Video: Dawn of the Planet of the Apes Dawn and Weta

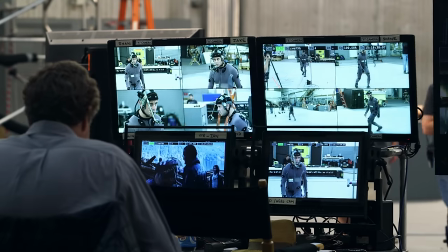(4:17)
We supervise motion and that could be anything from directing motion capture shoots to
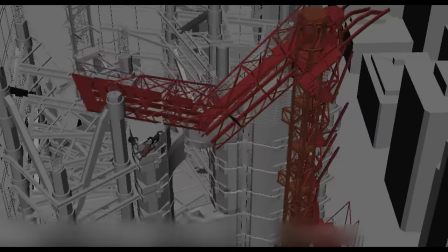(4:22)
animating or working with a team of animators who are animating a crane falling down. It covers the full range. Obviously one of the biggest tasks in this film is the facial animation. So many shots, so many wonderful performances that we are determined to get out looking looking right.
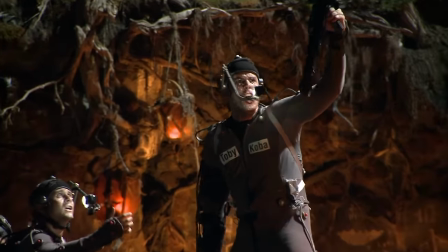(4:42) Kill Caesar!
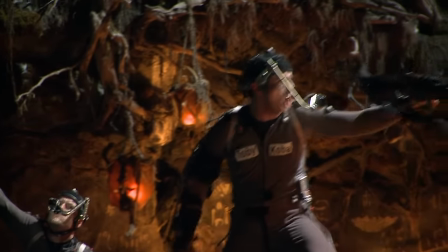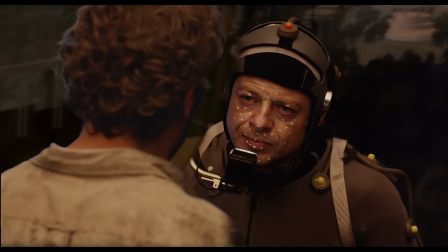(4:49)
Our job is to pretty much recreate this character's performance. We pretty much copy the live performance of the character as much as possible.
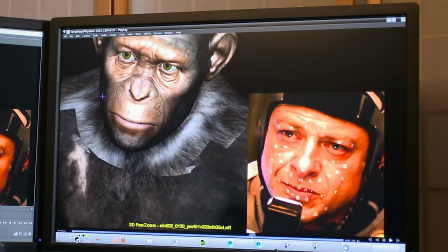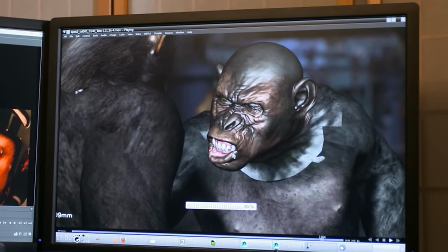(5:06)
For the sequel, we pretty much added a whole bunch of new controls.
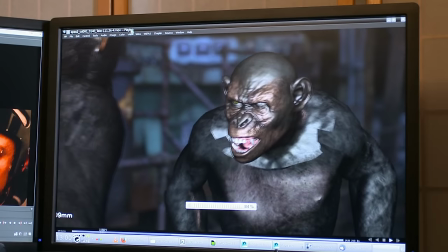(5:10)
We adjusted existing facial shapes just so it would work well with dialogue.
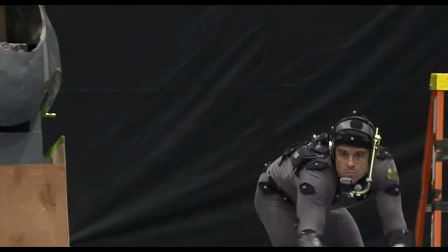(5:16)
Before we even start with the facial, we have to get the actual motion capture data of the body so that we can work off that.
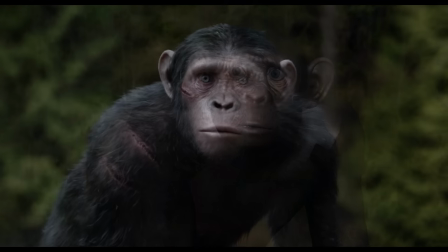(5:24)
So body comes first and then the facial performance comes afterwards. We'll start from the photography when we're on set.
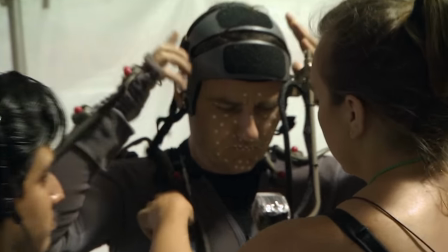(5:32)
We'll set up our performance capture equipment and we'll put the actor in the suit and we'll have them go and participate in the scene just like any other actor would.
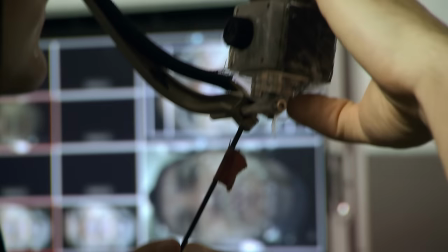(5:40)
We've got these dots on their bodies and these cameras on their faces and they're recording all the movement that their body and their face is doing as they're going through the scene.
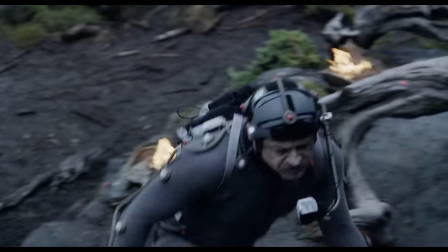(5:51)
When Andy performs we use the motion capture cameras to track everything and what we'll then do
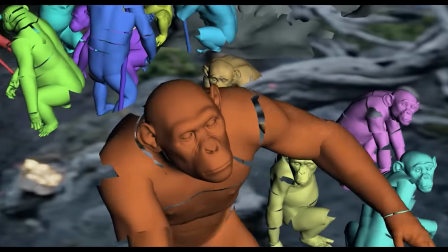(5:57)
is track those back onto a figure of Andy and that's done just as an accuracy test.
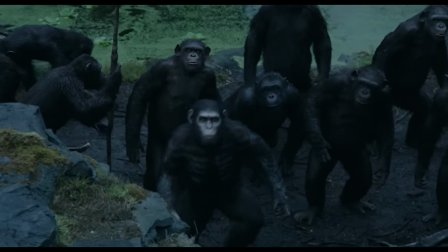(6:03)
We want to make sure that we are really seeing what he did and performing that. So then the next step is to translate that to Caesar's performance.
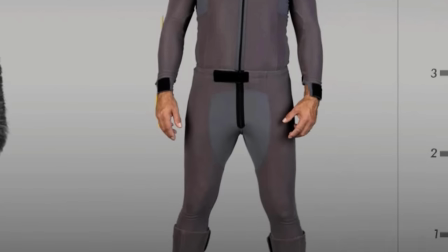(6:11)
And we have to go through a process of really adjusting the different proportions of the character,
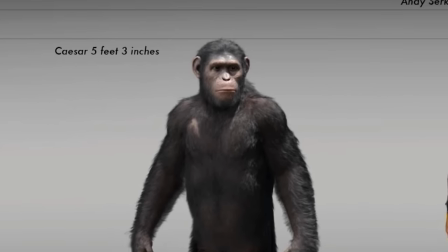(6:18)
you know, the limbs and the body length and so forth. We go through a similar evolution with the face.
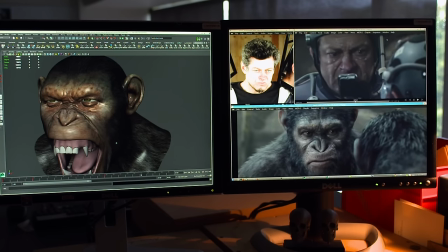(6:24)
It's all about subtleties. You can see here, for example, Andy's not moving much, but you can see that his anger is building.
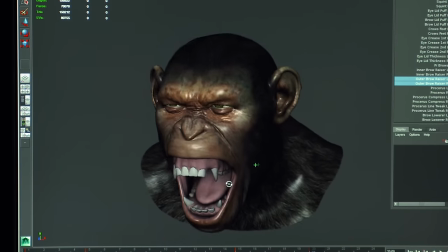(6:31)
So we have to find ways to add that onto the CG character, onto the puppet. so all that intensity,
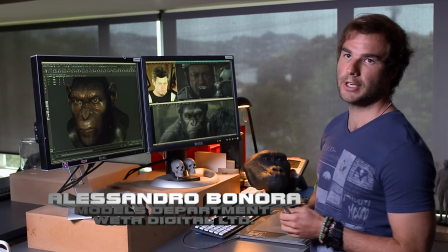(6:38)
all the subtlety of the performer goes into the CG character. All our controls are based on anatomy,
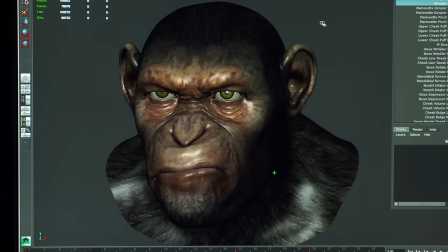(6:44)
so you're not making Cesar smile, you're making him move the muscles that trigger the smile. We've aged him a little bit from the first film. He's got a little bit more gray in his hair, some of the wrinkles are a little bit deeper,
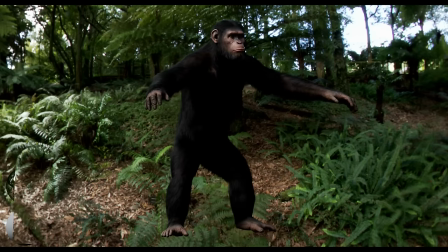(6:58)
but one of the things that we changed more subtly was we made a few more tweaks to his facial
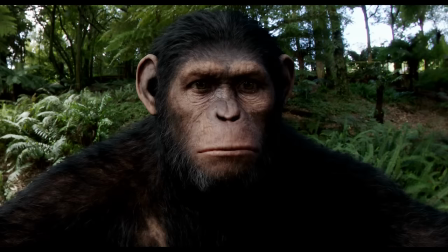(7:03)
geometry and his facial rig to more closely match Andy Serkis and try to get more
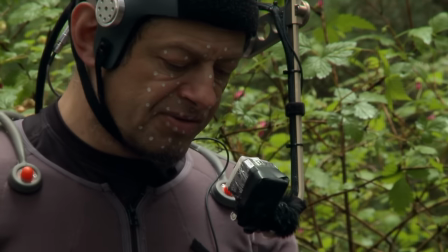(7:09)
of the nuances of Andy's performance.
Ready.
When I came on, I actually said to Weta, I said, you know, there are places here, whether it's the sort of pink under his eye right there that makes him look so sad.
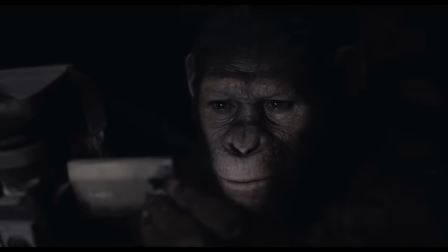(7:20)
Everything that Andy was doing, I was like, can we make sure that we get every single bit of that detail and somehow put that into Caesar's face?
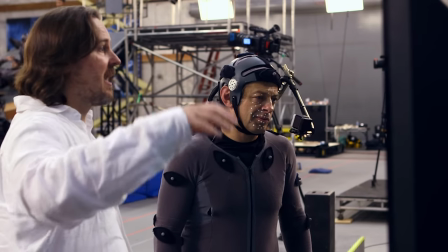(7:28)
Because the challenge is that the shapes of our faces are different. So the anatomy of Caesar isn't exactly the anatomy of what Andy's face is.
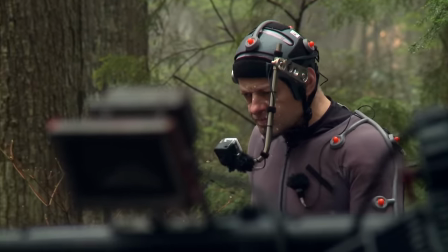(7:37)
So how do you get that expressiveness and still put it into a face that isn't Andy's?
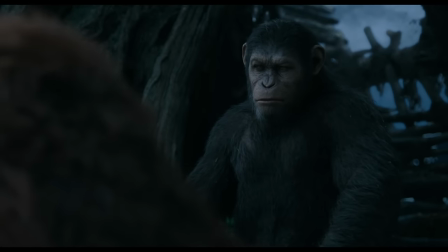(7:41)
The biggest challenge for Caesar still probably is just trying to capture the emotion of Andy. The director's looking at Andy so often, he's seeing so many different things and different aspects of the emotion that we might not be seeing.
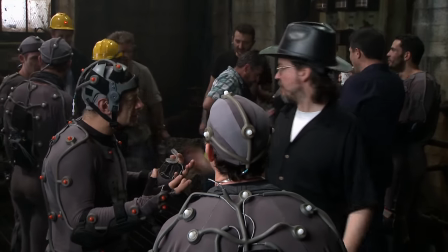(7:51) That moment I do think is good. I mean, I think when you come out, I think it is dead time.
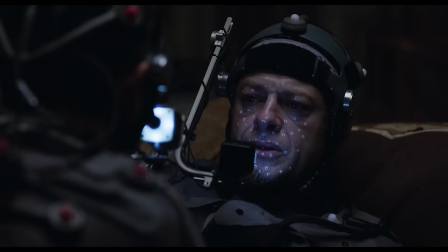(7:57)
It's really just trying to capture Andy and these aspects of our puppet but they're actually almost identical to Andy as far as the way the folds over the eyes are larger than a lot of characters we sort of see,
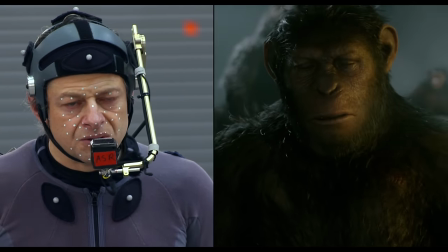(8:06)
and just the way that the eyelid folds underneath it. Yeah, just articulation with the mouth and just default poses Andy has. That's something that we really try and capture there. We scoured through every kind of documentary and reference photographs from zoos,
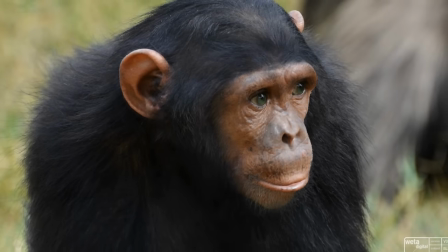(8:20)
and we studied real apes that had some of the facial characteristics that we were looking for in our actors.